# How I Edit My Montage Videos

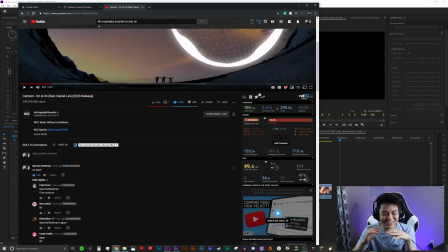(4:09)
Oh my god, that has 578 likes. Oh my god, I remember leaving that comment right when I was about to edit this video.
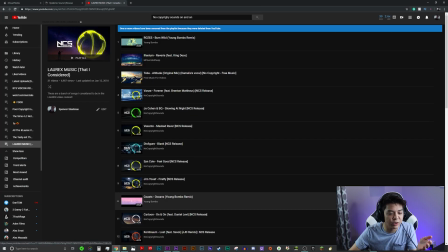(4:17)
Whoa, this is like crazy. And if I liked it, I would actually add it to this playlist, and basically everything here,
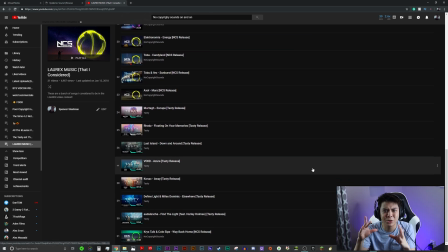(4:24)
I basically spent hours just listening to music, trying to find like the right ones that sound good together. I know there's like a more proper way to like make sure like the music sounds good together, but I'm not a music major. I literally just listen to it and I'm like, this sounds good together, I'm gonna put it together.
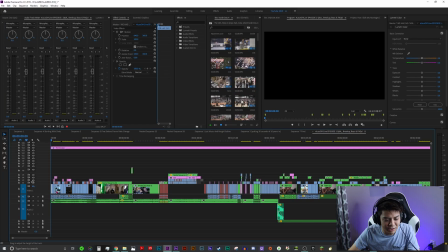(4:40)
So like we'll go ahead and just like hide all of the video for now, because we don't need to see all of that.
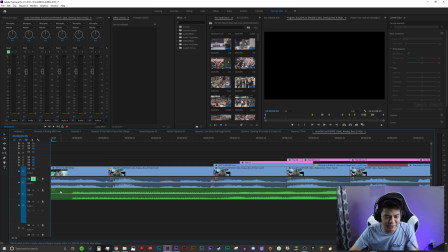(4:46)
We're good for now, and we'll go ahead and mute the audio track for them. And usually when I start out the videos, I want it to like draw you in.
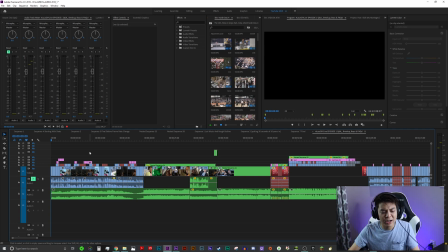(4:53)
Next thing you know, you're like 4 minutes in the video and you're like, oh my god. So we'll go ahead and just play like a little snippet of that song here. And the ooze, just the ooze get me in my feels, and that's just like what I like to do.
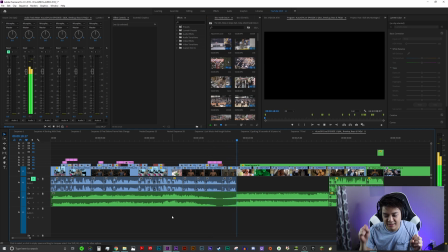(5:07)
And then it fades down. And then it goes into the next song.
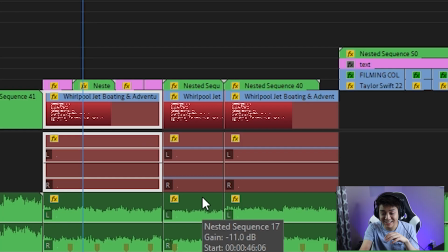(5:13)
And every time there would be like a speaking part, which is like this thing in red that I guess I lost the footage here for this video, but every time Alex or Lauren would speak,
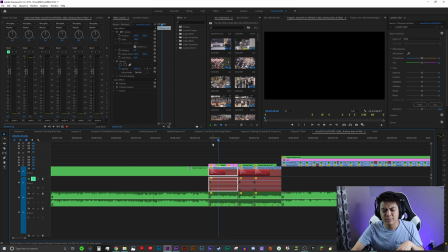(5:21)
I would raise the volume on their speaking and then lower the volume on the background. But as for the VidCon video, I used Epidemic Sound.
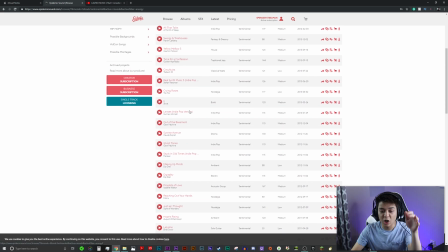(5:29)
So you would go into the website and you'd be like, okay, I want like a sentimental mood. And then you would just go down the list until you find a song that kind of works for what you're trying to go for.
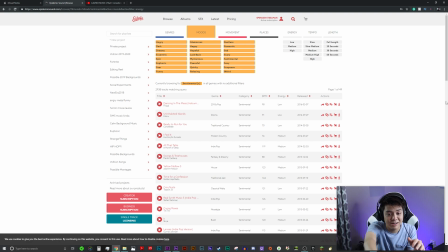(5:37)
And usually I just add it to a playlist on the side here so that I can always come back to it later in the future.
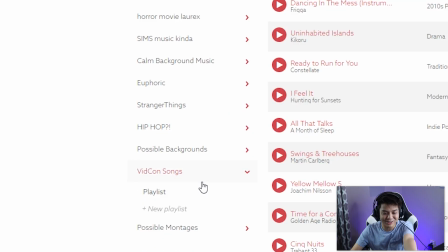(5:43)
You can see the VidCon songs right here.
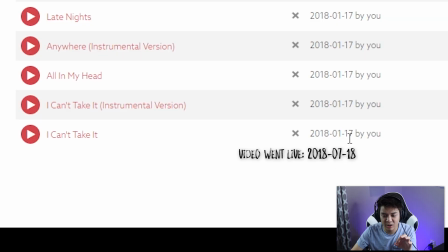(5:45)
For last year's VidCon, I remember picking the I Can't Take It song like well before I started even actually editing the video. Like usually the music is the first thing that I end up doing before I even begin
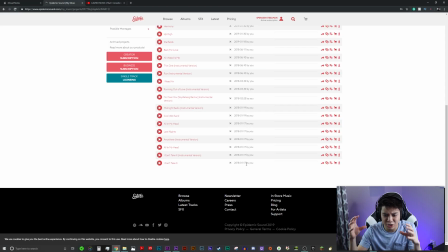(5:57)
to think of like what shots and what video and what kind of story I'm going to tell.
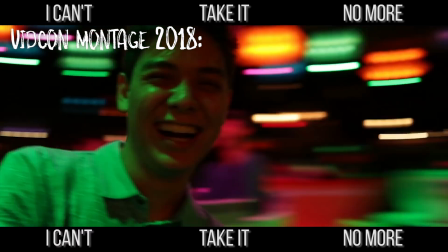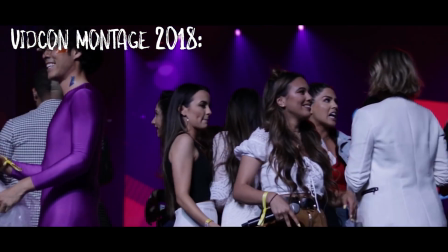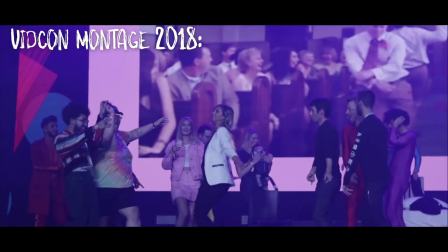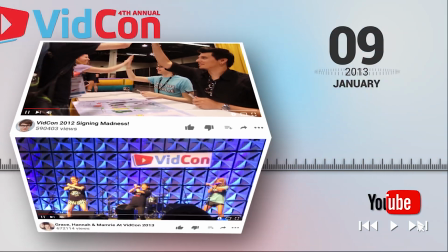(6:16)
For the VidCon anniversary video, I basically just used one artist and one artist only, and that was Hallman.
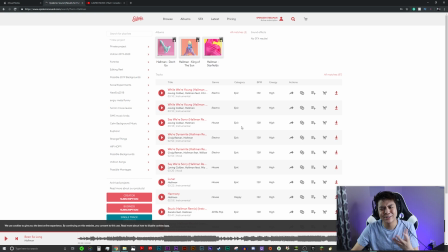(6:23)
These are like the best songs that just get me in my feels, and I felt really like amplified the 10 years of VidCon.
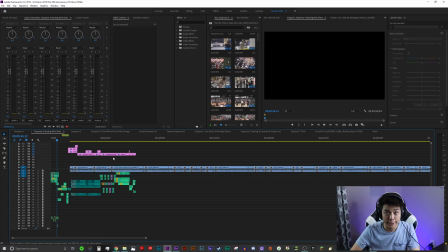(6:29)
If you asked me how long I edited this video, you don't want to know. Like by no means professional.
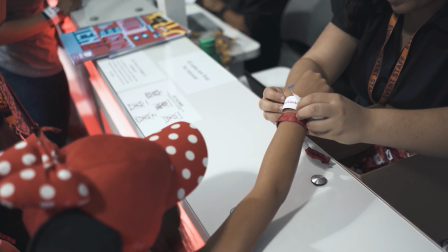(6:35)
If anything, I'm a little bit amateur, but I'm doing my best to like look like I'm a professional.
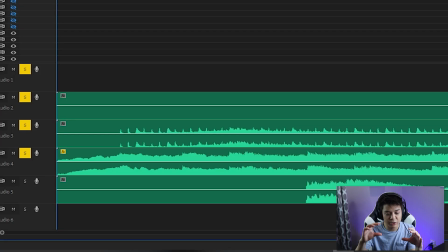(6:40)
You don't fake it till you make it. You can actually separate the audio tracks into like the bass, vocals, and the instruments.
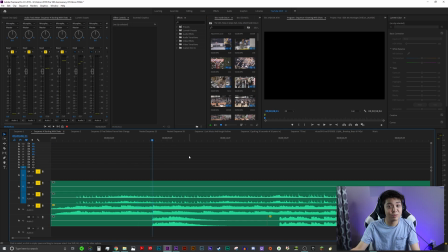(6:46)
This part here where they say, I can't believe that it's been so long, I added that in right there. So it really like pulls you in. And I think actually I paired that with Hank Seng's first video conference, and then I'm like,
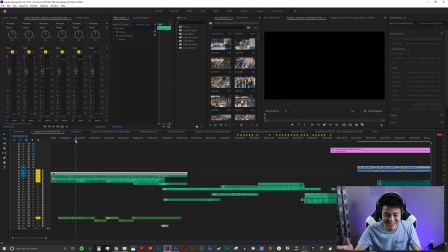(7:00)
I can't believe it's been so long since that first video conference, you know what I mean? A real life online video conference.
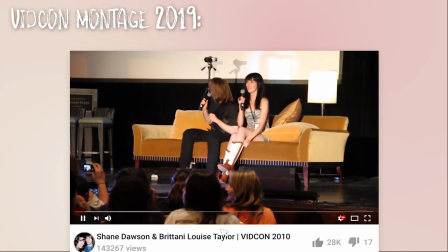(7:07)
If you haven't, check out the website. Look how hairy my arms look on this screen.
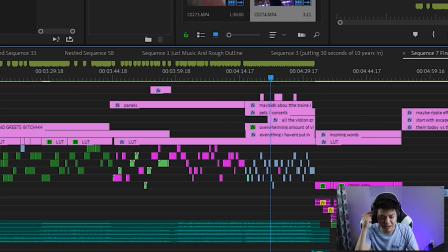(7:13)
First ever VidCon. All these little pink things are like my notes. So like if I have like a thought at 3 AM at night, I can put it into this little note thing here and I won't forget it.
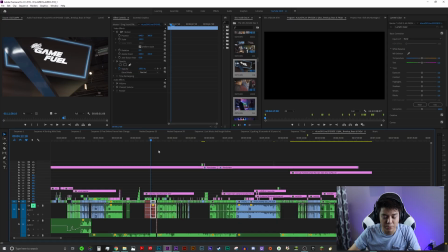(7:21)
I also did the note thing with the Laurex video as well. So like I would put like, okay, I want these types of shots, what they like about each other here.
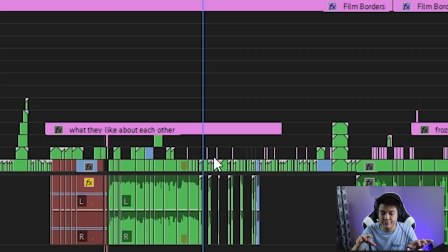(7:28)
I'm not gonna go too much into the detail.
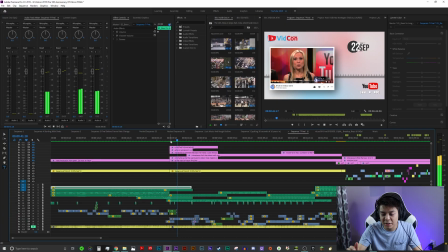(7:30)
I don't want to put salt on the wound, but that's basically what, for this part, I wanted it to be all the years of VidCon thus far, which says it right there.
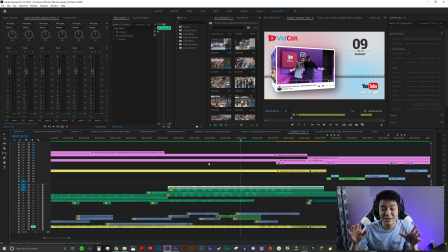(7:38)
I basically had to compile 10 years of VidCon down to less than 30 seconds because audience retention.
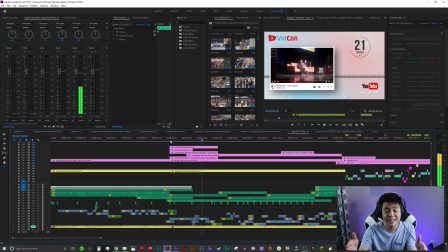(7:44)
This entire like intro was done in After Effects because I was not about to make
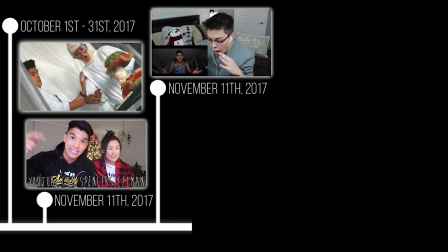(7:49)
another timeline like I did for last year's VidCon montage in Adobe Premiere because that was absolute hell.
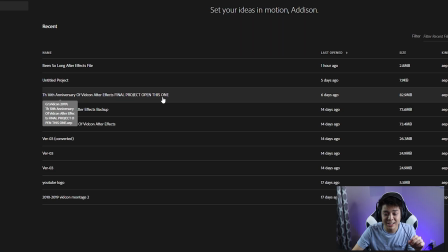(7:55)
The After Effects file for the 10th anniversary is right here, and every time I try to open it, it's gonna freeze my computer, and we don't have time for that right now.
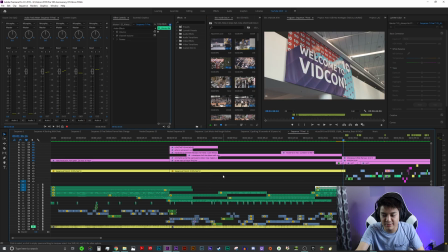(8:03)
So all that I can tell you about this part is that the reason it's yellow is because this is all After Effects, and then once that was done, I just used dynamic link.
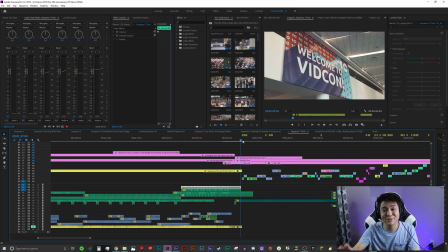(8:12)
I'm using big words, I'm very sorry. I basically just put the After Effects file into Premiere.